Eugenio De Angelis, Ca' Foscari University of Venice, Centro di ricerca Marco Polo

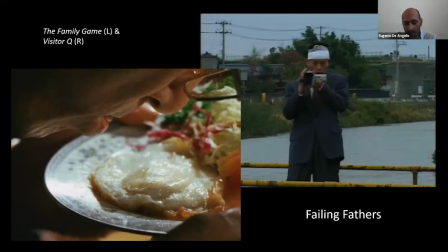[20:30]
He is useless at his job as his projects are constantly rejected, and still the only form of interaction he has with his family is through the lens of the camera, detaching himself from any sort of emotion.
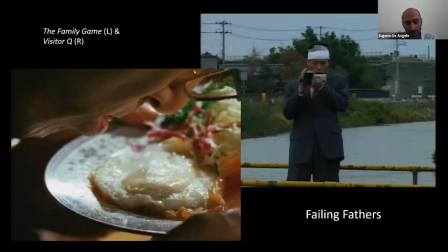[20:44]
Most importantly, he is a failure from a sexual and educational standpoint, and in every other aspect of family life. As the last scene graphically represents, he regresses to his child self, entrusting the reunification of the family unit to his wife.
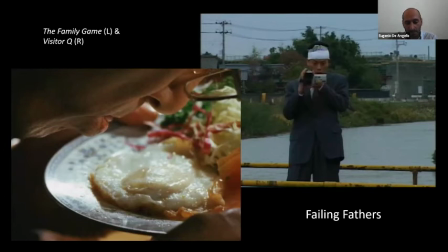[21:02]
Through these three movies, the father figure has become progressively weaker since the post-war era, completely losing touch with the family reality, becoming unable to communicate with them, and finally delegating his duties to someone else.
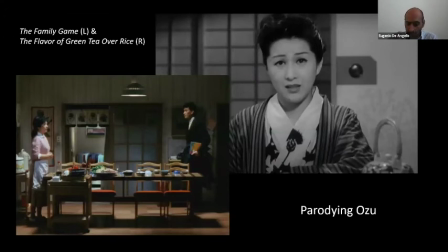[21:19]
When it comes to representation of traditional family, of course Ozu is certainly the reference point, since his style has been copied, modified, or parodied, even in very different movies, as we saw. In this regard, the family game can be evaluated as a parody of the home drama gen Araozzi,
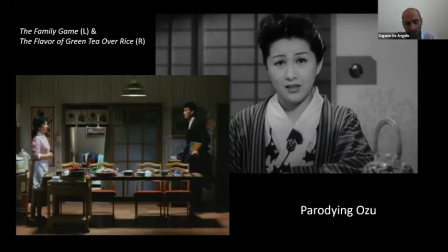[21:38]
where Morita works against stereotypical representations of traditional family, targeting family meal scenes in particular. Morita updates the so-called Ozu style, which means fixed shot on low camera angle, to subvert its dynamics,
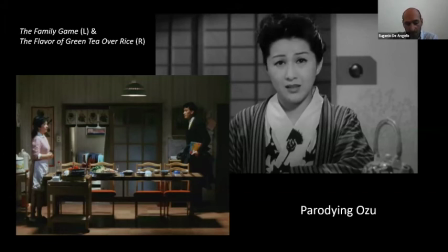[21:55]
showing a family with dissolved human bones, which is subtly different from the Japanese family Ozu described.
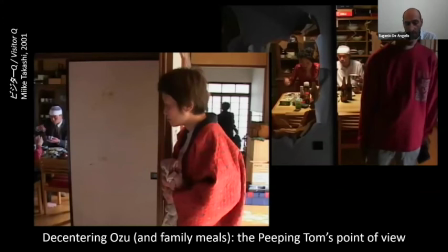[22:03]
On the other hand, if Ozu places the viewer among the members of the family by situating the camera at the tatami level, Miki overturns this approach in visitor queue. The majority of the shots inside the house are far from the action,
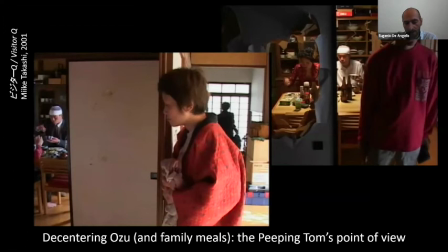[22:19]
framing the kitchen from the hallway or covering part of the frame with shoji or objects. Considering the hyper-realistic quality of the digital video in Mieke's movie, this gives a strong voyeuristic feeling to the images,
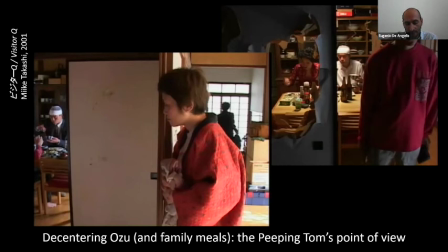[22:35]
drawing the viewer closer and assigning him the role of the peeping Tom.
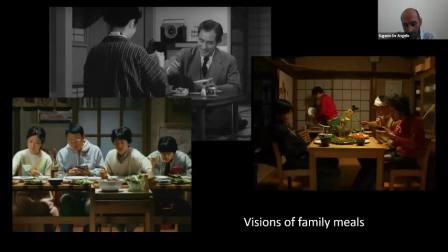[22:43]
The three movies analyzed feature several scenes of family meal playing a functional role in the development of the plot. As the dining table changes from a traditional to a longitudinal to a western-styled one,
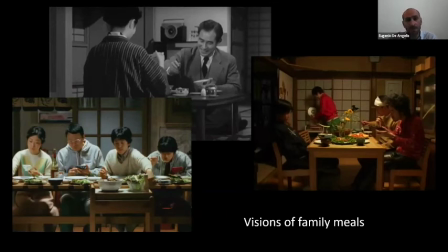[22:58]
a progressive detachment of the family from reality can be observed. The dining room, the safest place per excellence, gradually turns into an intimate war zone, where the drama unfolding inside the house plays out.
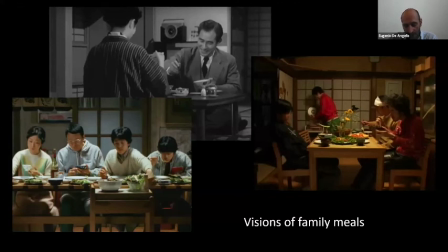[23:12]
Consequently, food loses its original function to become a literal or metaphorical weapon. In Ozu's movie, produced when memories of all privations were still fresh, food retains its specific value.
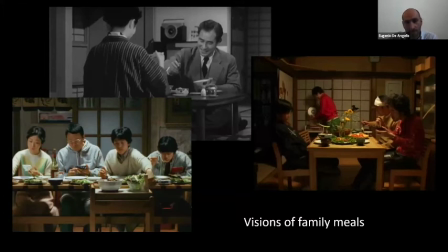[23:27]
This is why it is the dish itself, with its own taste and ingredients, to become the key to solve the marriage crisis. The family game depicts a postmodern society instead, where food has turned into a signifier of characters,
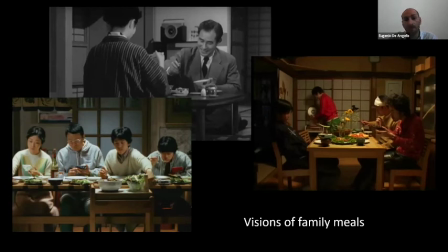[23:41]
and where it is used symbolically to cover the appearances of the middle-class family, until it is thrown to the ground, exposing the family's dysfunctionalities. Finally, VStorQ does not need to employ food to create meaning,
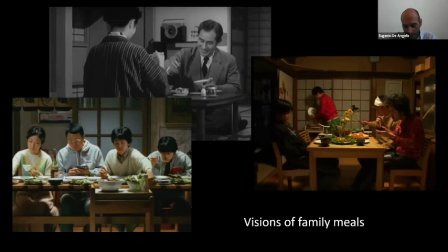[23:56]
nor for its symbolic value, because contemporary society has lost both. Food is either part of an empty daily gesture and a proper weapon. In the end, though,
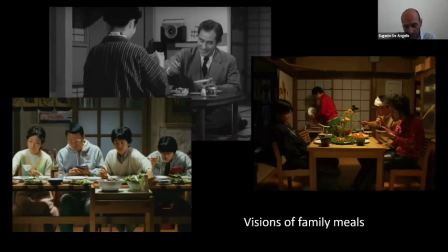[24:09]
it is the mother's milk, the most fundamental nourishment, the source for a renewed awareness and the foundation of a new family unit.
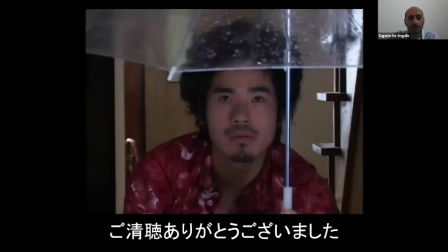[24:18]
Thank you for listening, and go seicho, arigatou gozaimashita. Thank you very much for your meaningful talk and your analysis on Morita Yoshimitsu, Mika Takahashi, and Ozu Yasujiro.
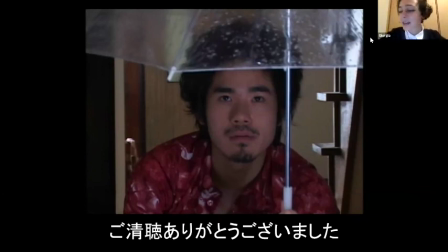[24:38]
Is there any question?